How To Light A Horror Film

Hello everyone, my name is Dominic Ballard. I'm a professional photographer and filmmaker, and today we are going to go through some cinematic horror lighting. I've got two cheap LED panels here. These probably were both around $600. Now usually when I'm DPing and gaffing, we usually use like really high-end lighting like Airy, Aperture, and Nan light, but those are thousands of dollars worth of lighting equipment. And I do understand that not everyone has thousands of dollars to drop on lighting equipment. So today we're going to see if we can make some cinematic images with two cheap LED panels. So let's get into this thing and let's go make a horror film. So we're here on our first shot. It's going to be the subject coming through the door from the stairwell here. And right now we just have the house lights on, whatever that would be.
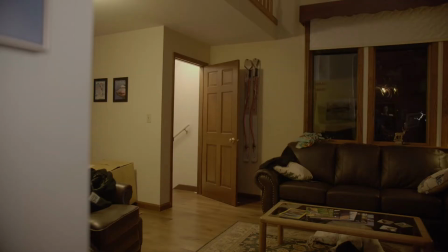54s
And this is kind of what the scene looks like. As you can see, it just looks like a normal room with normal house lights on. Doesn't exactly look the most cinematic. So here's what we're gonna do. We're gonna turn off all of these lights except for that one in the stairwell because we'll be using that. And we're gonna add in our own light. So let's go do that right now. So this is what the scene looks like with all of the lights turned out.
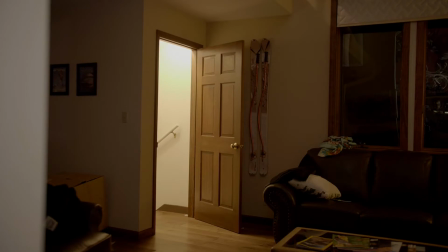79s
As you can see, looks a lot better, it's a lot darker. So what does that mean? We're gonna have to start adding our own light. So let's go add some light over here.
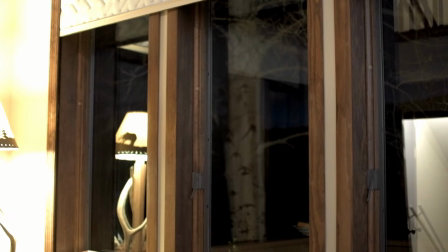89s
So as you can see, we've got this big old window that I'm gonna be using, and I'm gonna blast some light through this window to emulate moonlight. So we're gonna go outside and we will go get that set up. So here we are with our first lighting setup.
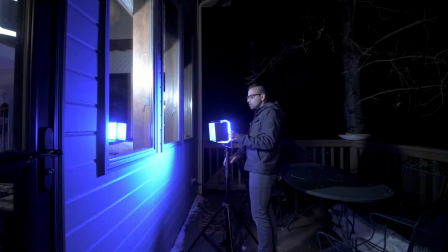104s
I've got this guy right here. Turn it on. It is blue to emulate the moon.
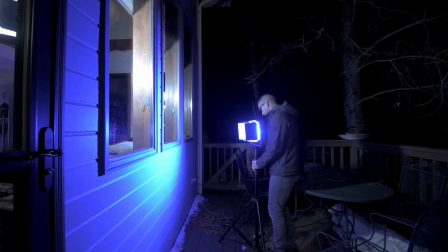109s
And now what we're gonna do
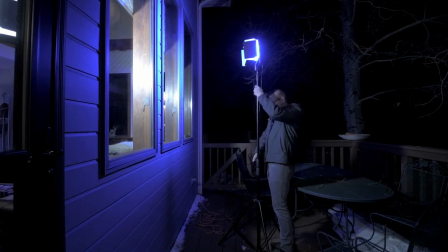112s
is we are gonna raise this sucker up almost as high as we can go to emulate that moonlight look.
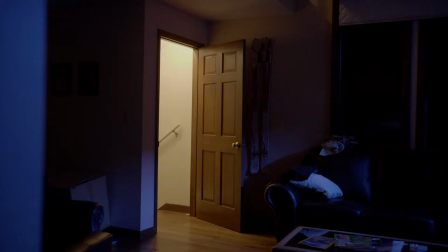122s
So there we go. So now this is what our shot looks like, and as you can see, it looks a lot more cinematic than the shot that we started with just the normal house lights on.
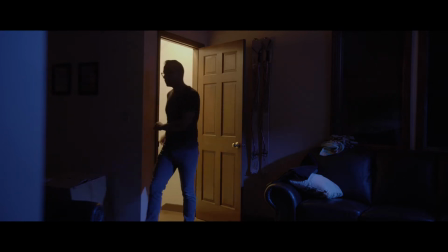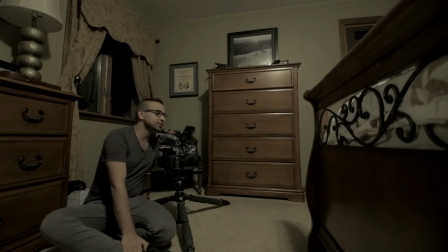145s
So we're here with our next shot, and the protagonist is going to come into the room and run behind the bed here.
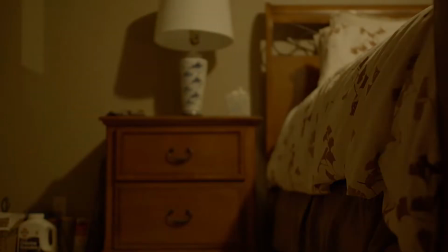151s
And this is just kind of what it looks like with the natural light, or the room light, I suppose.
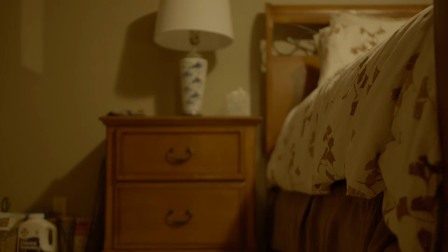161s
And this is what it looks like. So again, as you can see, looks pretty flat, doesn't look very cinematic.
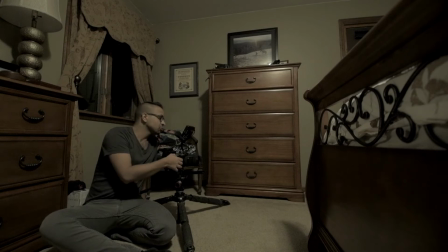169s
So let's go turn on some lights to help this scene out a bit.
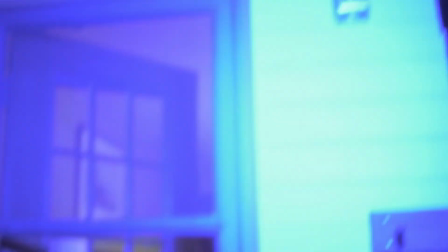175s
So this is our setup. I'm gonna have the light shine through. You can't even see the light.
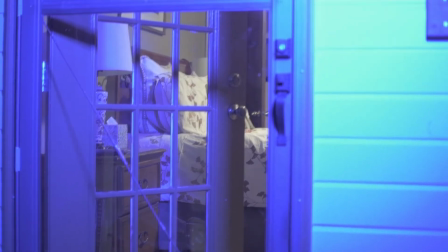179s
I'm gonna have the light shine through this and into our scene. So let's turn it on.
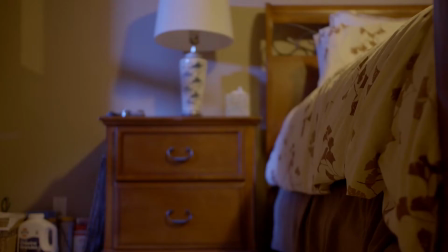184s
So this is with our motivated light outside and with the room light on. Still, I think that room light is kind of ruining it. So let's turn it off and then let's see what we get.
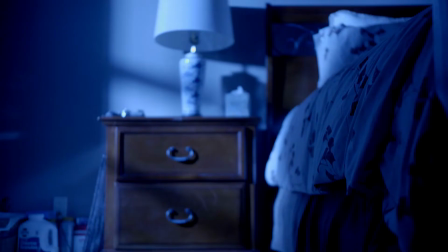196s
So now this is our shot with just the lighting from outside, and as you can see, it looks pretty good. Yeah, and we're still only using one light. We haven't even gotten the second light in yet. So that just says a lot that you can do all of this with just one light.
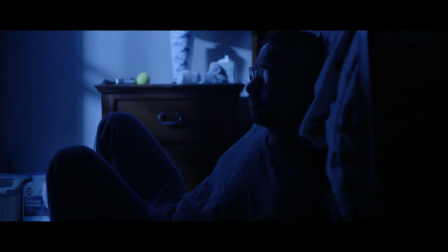So this is our next shot. Our next shot is going to be a shot of the bad guy stepping into the room basically.
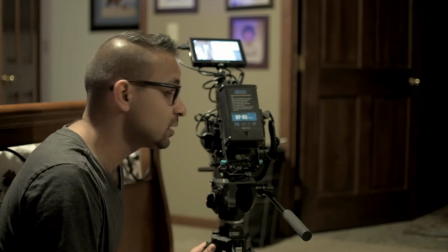233s
And we're just going to get a nice shot of his feet. So let's take a look at what this looks like with the room light.
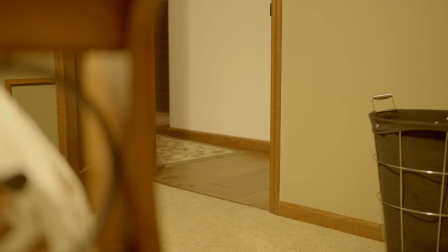240s
So there you go. That is the shot with just the room light.
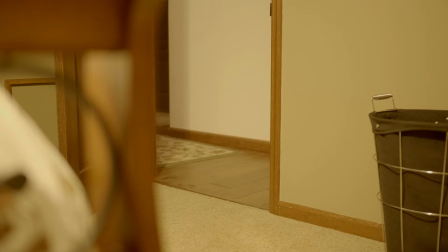245s
Again, really flat, not really much going for us there.
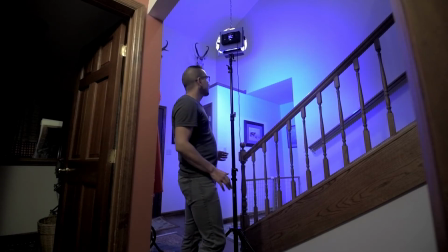251s
Let's add some lighting into this shot. So this is our first lighting setup. I've got a light outside of the hallway here, just blasting into the hallway,
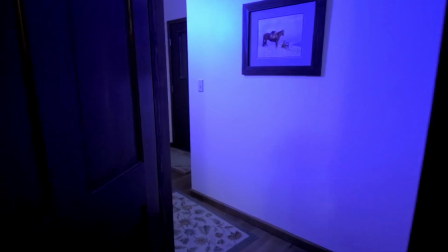260s
which is going to make a nice little silhouette for the subject that's coming into the room.
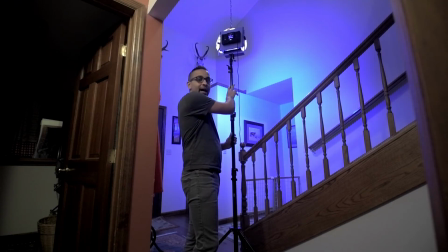267s
So, yep, first one again. Again, I got the light up pretty high, and yeah, there's our first lighting setup.
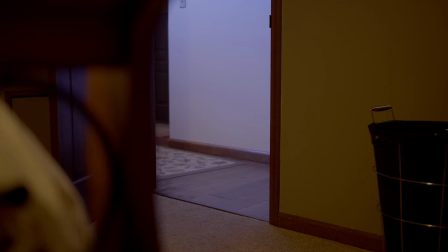275s
This is what the shot now looks like with the light plus the room light on. The room light is still making everything flat, so let's go turn that off real quick.
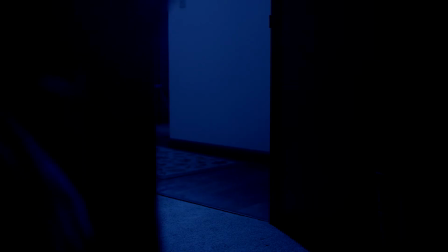284s
So now this is the setup without the room lights on, and as you can see, it definitely looks a lot better. We get a lot more shadow, which I'm okay with, but I think this shot's kind of missing something.
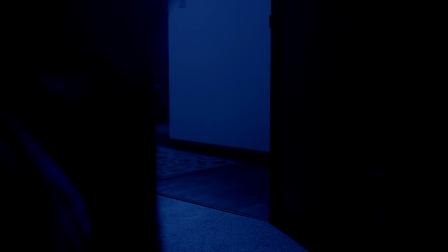297s
I want to add just a little tiny bit of fill light in the room. So let's go grab the other light and get that one set up. So this is the second light.
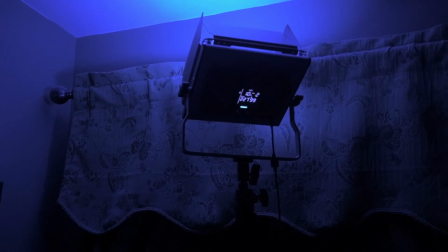310s
It is bouncing into the ceiling just to add a little bit of fill onto the foreground
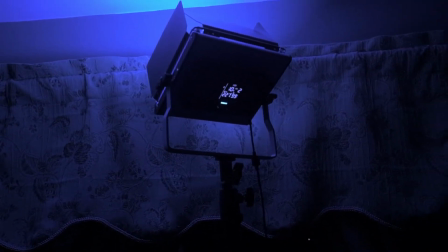317s
and a little bit into the room.
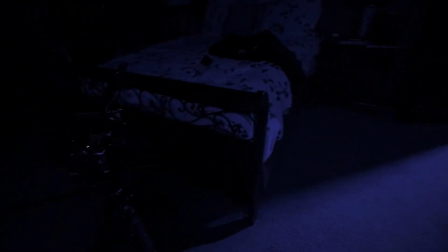319s
So it's coming around here, spilling onto the bed a little bit, and the wall over here.
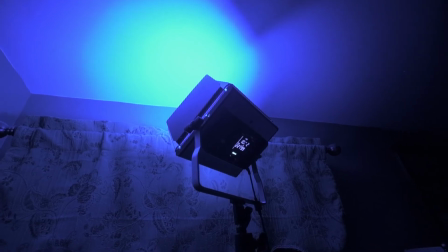328s
So this light is at about 10%, and this is actually our first 2-light setup.
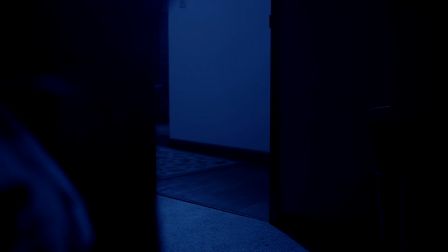334s
So there you go. And now this is what the shot looks like with both lights. As you can see, it looks really good. We got one coming into the hallway, and then I've got the other one on the camera right that is acting as
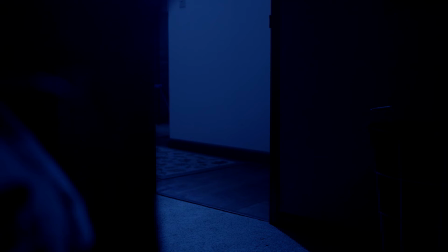351s
a bit of a fill light for the wall and kind of the bed over here on the left corner of the frame.
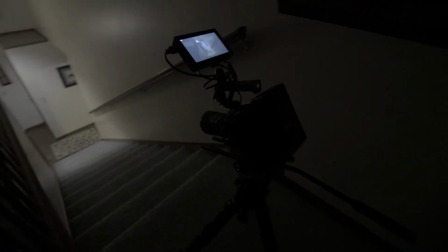364s
Okay, so this is our last shot here. It's going to be the protagonist coming up the stairs.
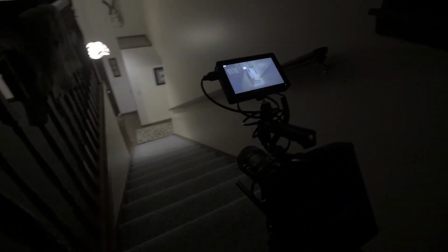373s
So let's take a look and see what we got here through the camera with just the room light.
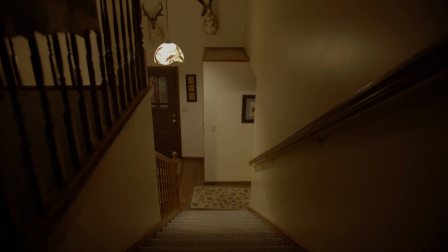378s
So here it is. This is just the room light here. You know, to be honest, this actually doesn't look half bad. But you'll see in just a quick second what we're going to do to make this shot look even better.
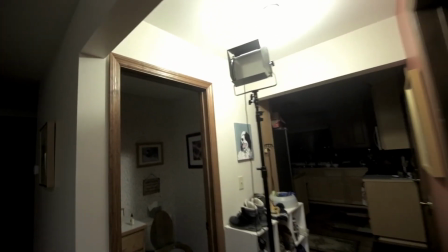394s
Let's go take a look downstairs. Okay, so we are going to turn on this guy.
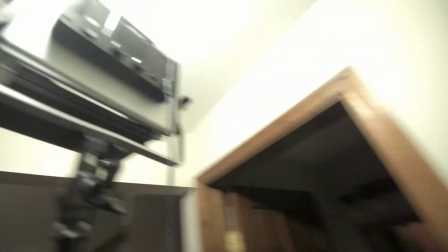400s
So let's turn this one on, go like this.
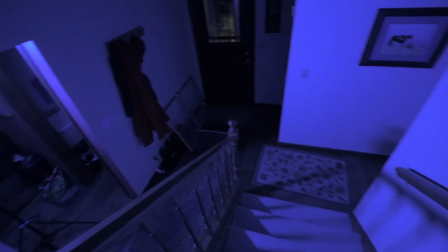404s
This is going to blast right onto the base of the stairs.
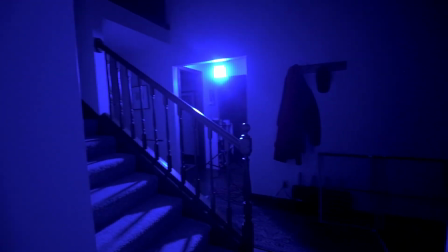409s
Let's go over here, turn these lights off, and now it is just this light here.
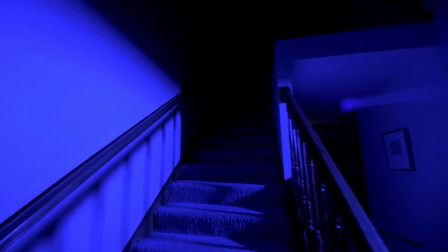415s
And now let's go see what it looks like on the main camera now. So this lighting setup looks a ton better.
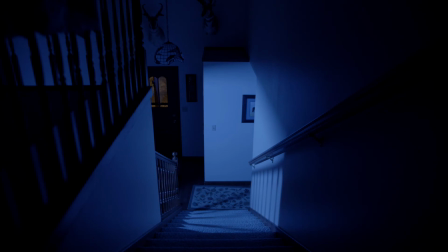424s
It's not lighting up the whole room. It's only lighting up a little pocket of the stairs, which I really like. We've got some shadows from the rails of the stair. Shadows are always a lot of fun. So we've got a really nice kind of bright foreground or background,
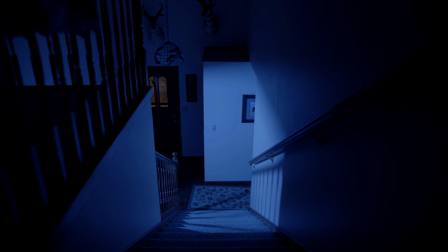441s
and the subject's going to be coming into the foreground, which is all dark, and it's going to suck him into that darkness, and so that looks really good. But we are going to add one more light, and as you can see by the door there, you can see that little orange light coming in.
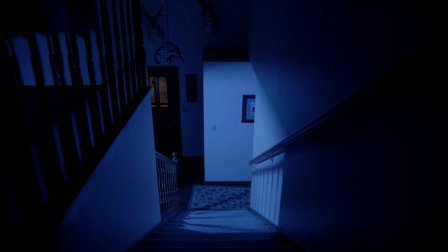460s
Well, we are going to replace that with a different light, and it's probably going to look a lot better than just that ambient orange one.
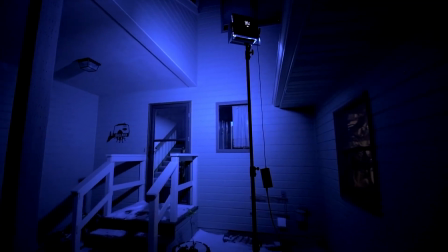468s
So let's go do that. So this is the last and final setup.
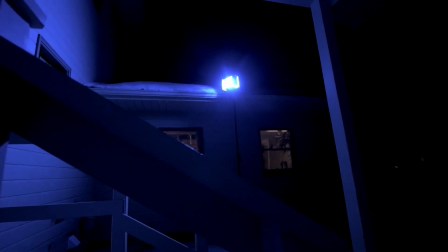473s
This light is pointing in through the door there to add as a kicker light.
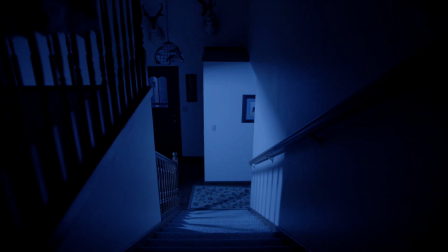480s
So there you go. There's the light coming in through the little windows on the door. It doesn't really make that big of an effect, but it definitely looks a lot better than just having a dark black door.